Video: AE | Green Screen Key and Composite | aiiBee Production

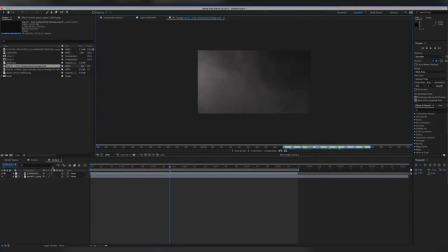(8:17)
So anyways, here we go, we want to grab this and we want to bring it in. So let's do that. Go back to my composition. This is not it, this is it right here, and let's bring that in. I'll also double click on it, and we want to bring it down just like we did everything else,
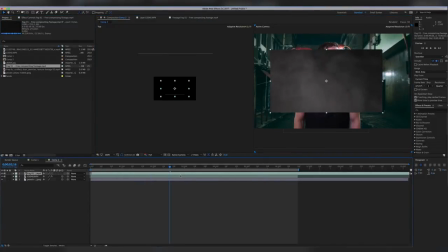(8:34)
and move it into place, move it all the way to the left. And of course, you know, the black is right here and we can see nothing, and we want to make this like that, it's, you know, I want to see through it. I want the smoke to be in front of me. So again, turn this into 3D,
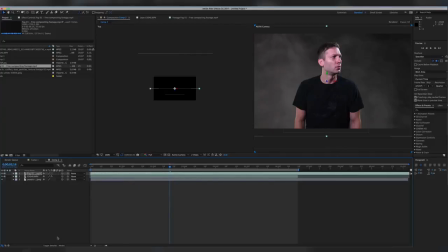(8:51)
and also go over here, change this, switch it, and change it to overlay, not overlay, sorry, lighten. There we go. And what I want to do next is again, go back into your, change this also into your 3D.
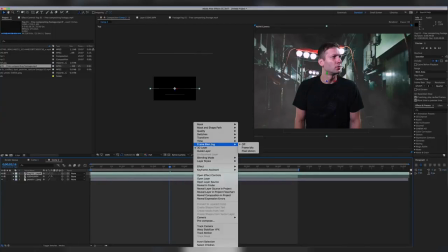(9:10)
It needs to be 3D as well, and we want to also right click on it and time stretch.
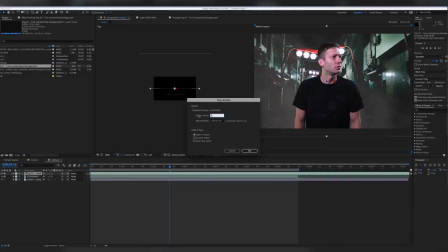(9:18)
We want to duplicate this to make it a little bit slower, because it's moving a little bit fast. Not, you know, I want the smoke to move kind of slowly in my scene. Yes, it's kind of intense right now, and it kind of blurs the background, and which we don't want.
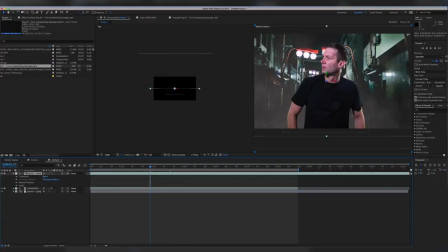(9:33)
So what I want to do next is I want to go to my opacity and bring it down just like that. So I want maybe let's see here, just kind of tweak and see what looks good. And there we go. Again, go back to your 2 views, and it's on right behind me.
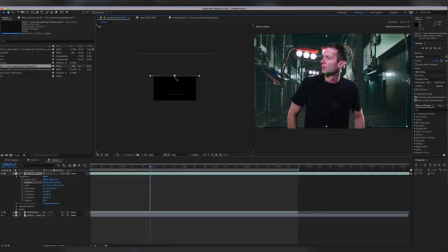(9:50)
So we want to maybe move that backwards a little bit, just like that, so to give it a little bit more depth. And then right after that, you want to scale it up a little bit, And there we go.
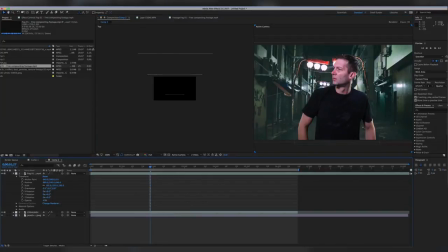(10:01)
So the smoke is behind me, which is cool. Let's play that back and see what we got. Let me actually change the screen.
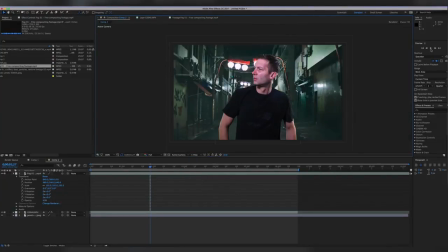(10:07)
Oops. And there we go. Yeah, it's looking good. It looks kind of believable. The smoke is right there. But then again, I'm just sitting there right on top of the whole scene and there's nothing in front of me, which doesn't look believable at all. So what we want to do is we want to take the smoke, alright,
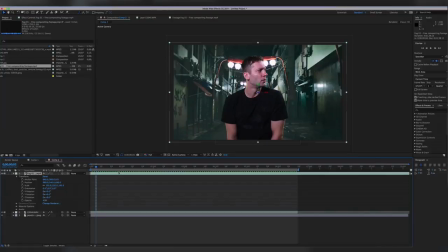(10:27)
and or, you know, whatever it might be, or fog, and we want to duplicate it, okay? So duplicate it and then move it back actually you can leave it as is,
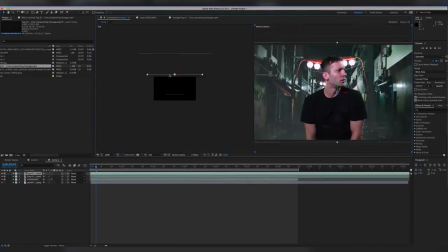(10:40)
but we want to go back into our 2-view horizontal view and take that smoke and move it right in front of me, so right over here. Alright, but then again we also need to change it up a little bit. We don't want the same pattern of smoke behind and in front of me, so we want to cut this in half,
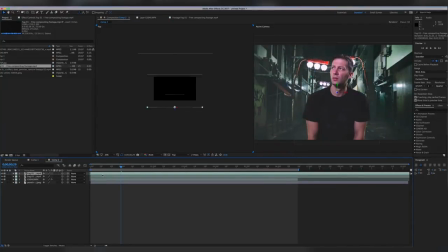(10:57)
move it all over here, and move all this over here, move this to the left, so the pattern has completely changed right now and the smoke is completely different.
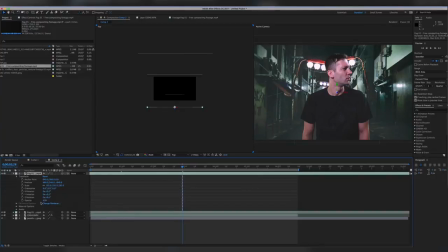(11:05)
We can also change the opacity here a little bit, depends on how intense we want it to be, so 28 perhaps, a little bit, just a little bit, to give a little bit detail to make it more believable.
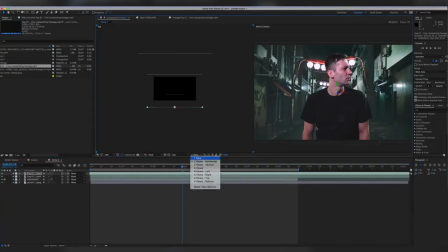(11:18)
So let's play that back and let's see what we have done. So let's see.
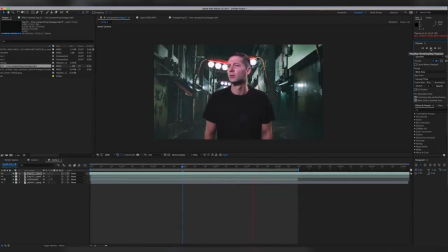Yeah, I like it. I'm actually in the scene. It looks like I'm really in the street. But the one thing that kind of like still doesn't look believable is I don't fit.
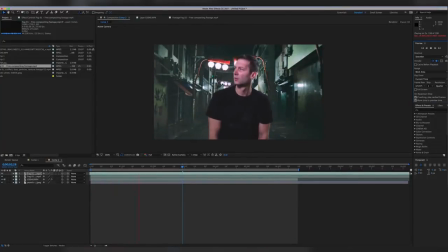(11:38)
My color does not fit in this scene, so I look really out of place. I look lit up with the lights that I have used and the camera that I have shot it with. So we want to change it up a little bit and you know, make it look more believable. So what I like to do is I kind of like to go in there and match myself to the background.
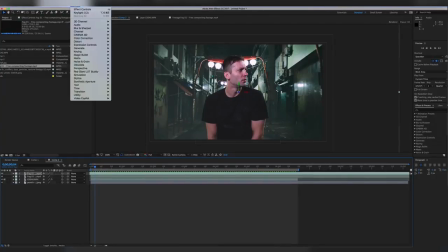(11:55)
So how we're gonna do that? We're gonna go to effects, color correction, all right?
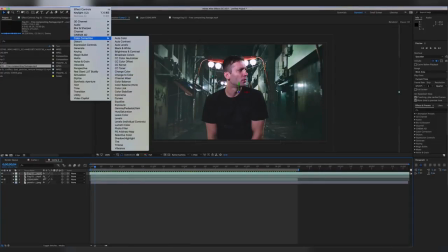(12:00)
And I usually like to do the curves at the beginning. So make sure you select your footage, which I'm right there, and go back to effects, color correction, and curves.
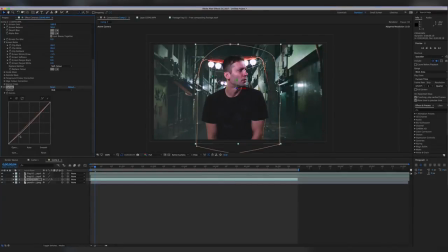(12:15)
So once I have done so, I want to maybe bring down the blacks. Alright, go into your reds and bring that down. As you can see right away, I can see some result.